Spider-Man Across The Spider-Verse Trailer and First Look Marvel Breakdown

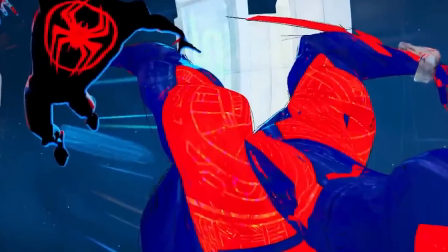[5:05]
Then they clarified a little bit about what's going on with Spider-Man 2099 in the context of this animated multiverse.
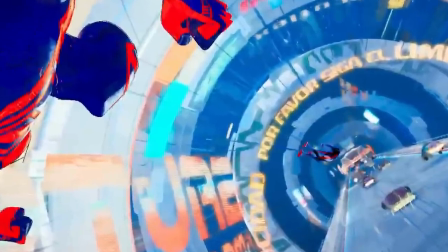[5:11]
During the movie, they explained that Miguel O'Hara isn't supposed to have regular Spider-Man powers. He wasn't bitten by a radioactive bug the same way that Ultimate Spider-Man was.
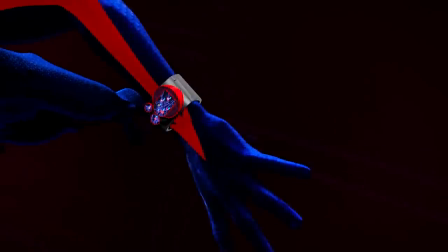[5:19]
In the movie, just like the comics, he actually does a gene splicing treatment and gives himself arachnid-like powers.
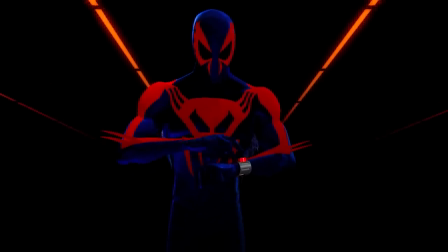[5:25]
So he doesn't wind up getting the Spidey sense, but he does have some Spider-Man-based powers. Like, he has super strength, he can climb walls.
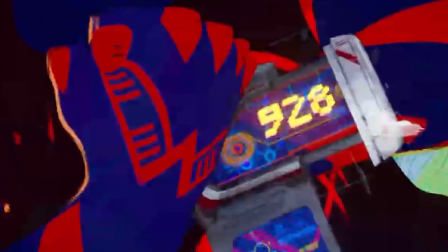[5:31]
And because he's from the future, a lot of the advanced tech in the movie, like the webware that allowed them to travel between universes, come from him.
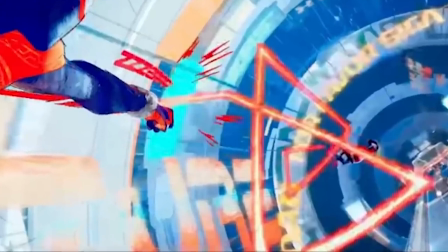[5:38]
One of the cool abilities that he'll have in the movie is also a giant laser web.
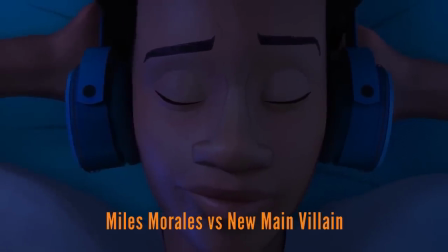[5:42]
Then there was a completely different scene of Miles Morales just kind of showing what's going on in his daily life before things go completely off the rails for him.
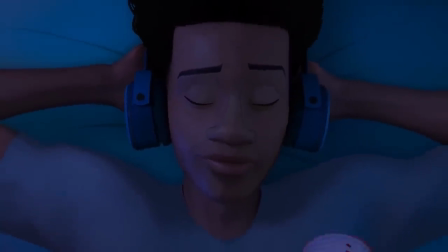[5:49]
It's been a couple years since the first movie. He's grown up a little bit.
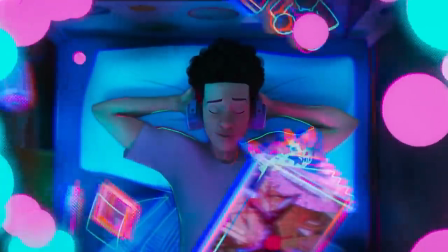[5:51]
He's learning to balance his school life with his home life and his superhero life as the ultimate version of Spider-Man. He's got the upgraded version of the suit with the new-looking version of the logo.
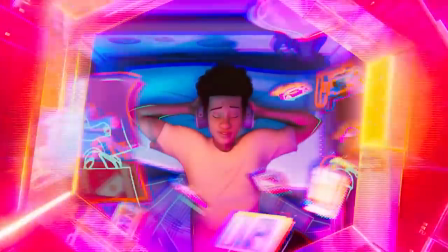[6:00]
And in the scene, he's not wearing the costume. He's running late for a meeting between him, his parents, and his regular school counselor, just a regular person voiced by Rachel Dratch.
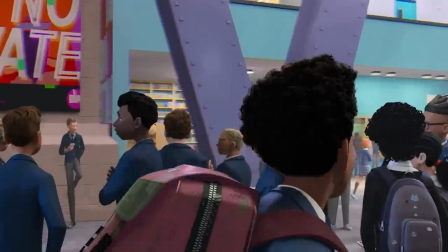[6:08]
Miles is meant to have a ton on his mind, getting into the college of his dreams because he's getting ready to go to college, keeping his city safe as Spider-Man, to being a good son to his parents,
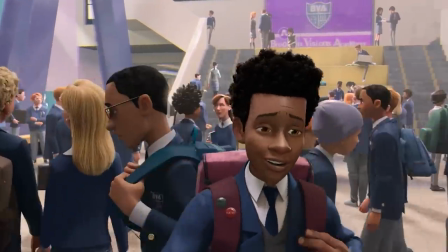[6:17]
so he's just trying to juggle everything all at once.
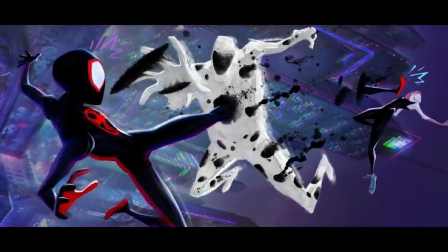[6:20]
Then while he's on the way to this meeting that he's late for, his Spidey sense goes off and he winds up running into the new villain of the film for the first time, called The Spot.
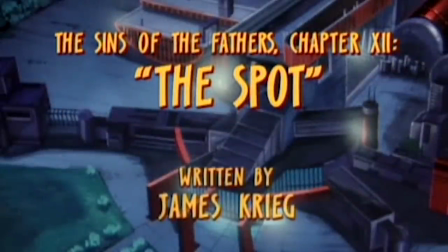[6:28]
Even though he might not be the ultimate villain of both of these films, because it's a two-part film,
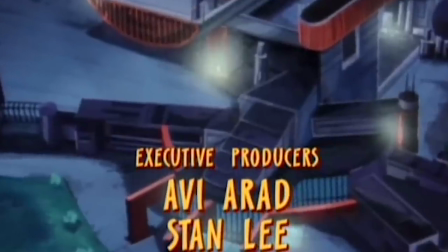[6:33]
like Avengers Infinity War and Avengers Endgame, essentially, he's voiced by Jason Schwartzman, and he's a huge deep cut from the comics.
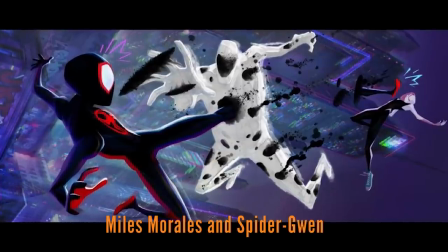[6:39]
You see both him and Spider-Gwen fighting him in this scene that they release here.
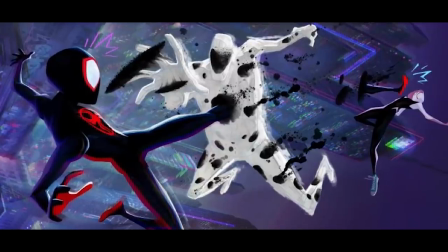[6:43]
Like, you see him trying to kick him, but he's using one of the portals on his body, one of his abilities, to cause his leg to come out and kick Spider-Gwen on accident.
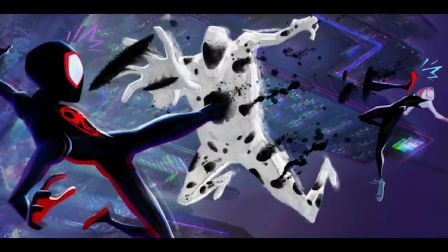[6:50]
Spot's whole body is covered in interdimensional portals made to feel like living ink in the movie the way they animated it,
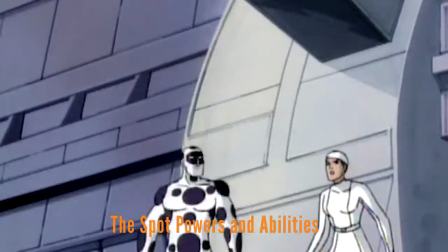[6:56]
and he can send people anywhere he wants them to go, including himself.
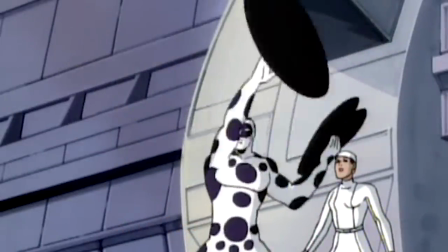[7:00]
He can also make portals appear out of thin air away from his body and transport objects and people at will.
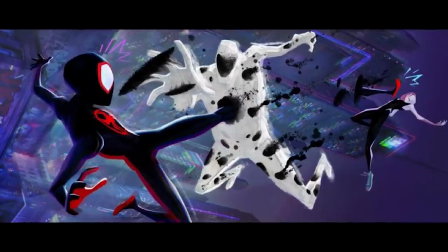[7:06]
They said Spot's character design, the way they animated him in the movie,
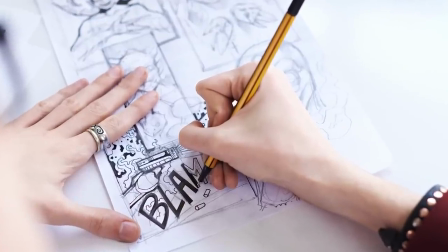[7:09]
is meant to evoke unfinished sketches with blue construction lines representing the artist's rough outline before work is then sent to be inked.
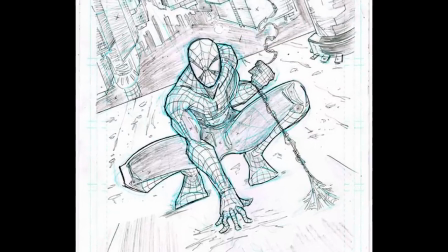[7:16]
So there's this big Easter egg in the way that they animated him.
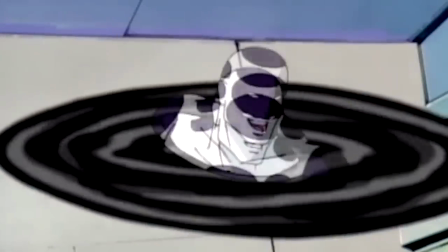[7:18]
They said that they thought it would be really cool if they used the Spot's portals, making them feel like living ink had spilled and splattered all over a comic artist's drawing.
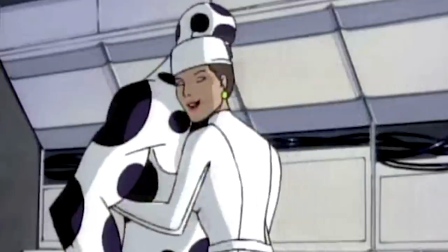[7:27]
And even though his power is meant to be very simple in concept, it's meant to prevent this really big challenge for Miles Morales.
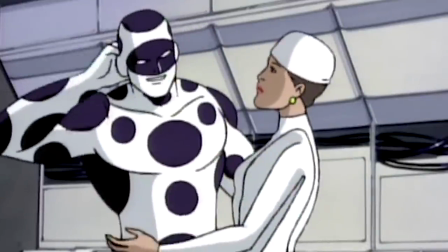[7:32]
They said the Spot's design will change and grow as the movie goes on, representing the character's mastery of his own powers.
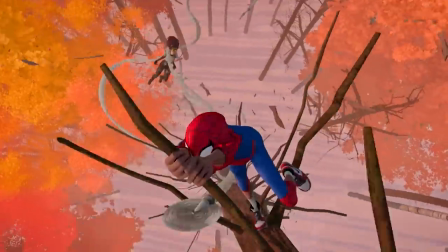[7:39]
It's the same thing that happened to Miles Morales during the events of the first film.
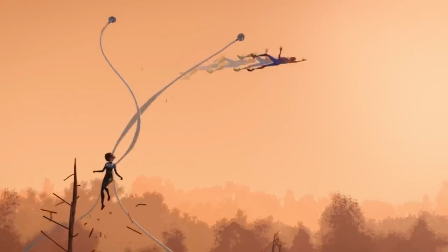[7:42]
When Miles first got his powers, they animate him at 12 frames a second to show how kind of jumpy and unsure he is.
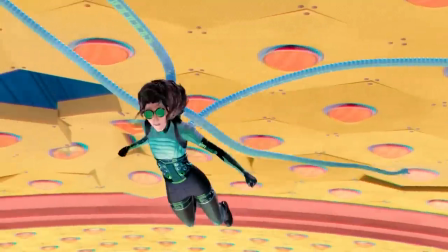[7:48]
And then towards the end of the film, as he becomes more sure of himself and learns more about his powers, they start animating his character at 24 frames a second, so he looks way more smooth,
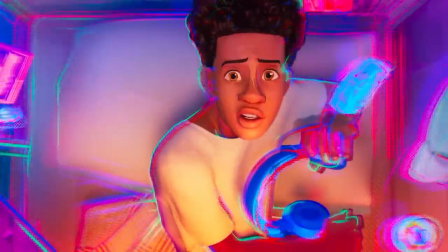[7:56]
way more sure of himself. The same thing is true in the sequel. They animate him at a faster frames per second rate so that he seems more smooth, more sure of himself, because a couple years have gone by.
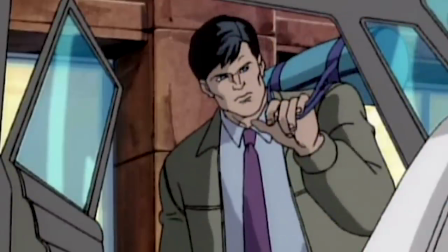[8:05]
The Spot's real name is Jonathan Owen. He was a college roommate with Quentin Beck Mysterio in college.
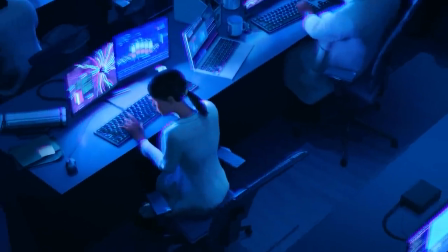[8:11]
Originally, he was a scientist working for Kingpin. This is the connection back to the events of the first film.
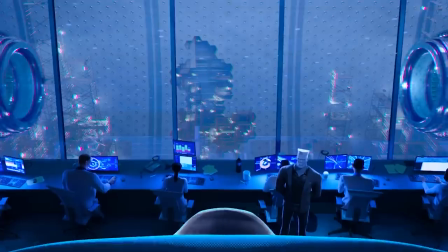[8:16]
He started out working for Kingpin, who tasked him in recreating the cloak's Dark Force powers.
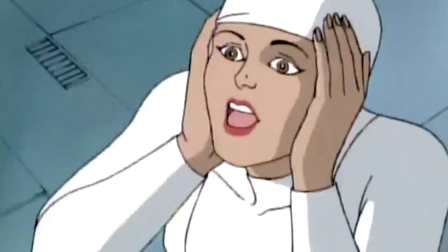[8:21]
Remember, it's all about using the Dark Force to teleport. But in an accident, he wound up traveling to an alternate dimension that they just call the Spotted Dimension, full of portals.
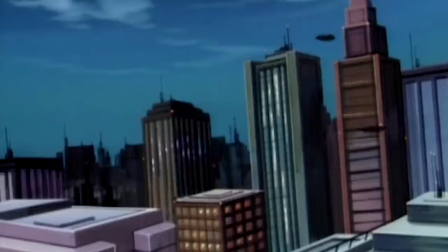[8:30]
When he found the portal back to his Earth in return, he found that his entire body had been mutated, covered in the portals.
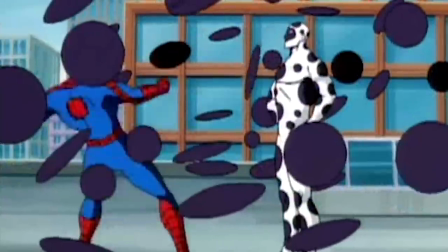[8:36]
He could generate portals all over his body and transport himself different distances at will.
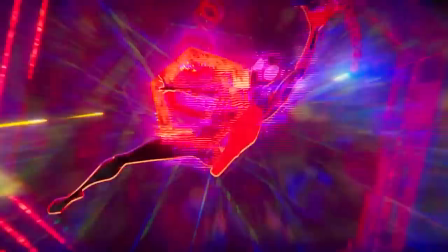[8:41]
It sounds like in the movie, eventually he will be able to transport himself across universes.
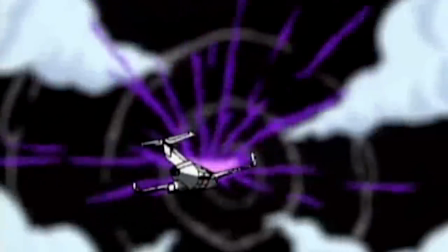[8:45]
His main weakness is that there is a limit to the number of portals that he can throw or generate.
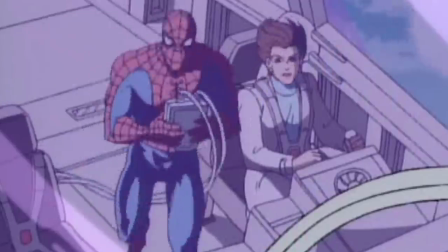[8:50]
Once he begins to hit his limit, his body begins to turn solid white, and that's when he becomes really weak to Spider-Man's attacks.
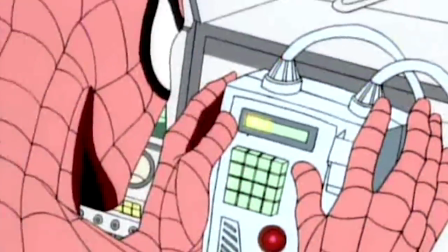[8:56]
So the trick is just to extend him past his limit.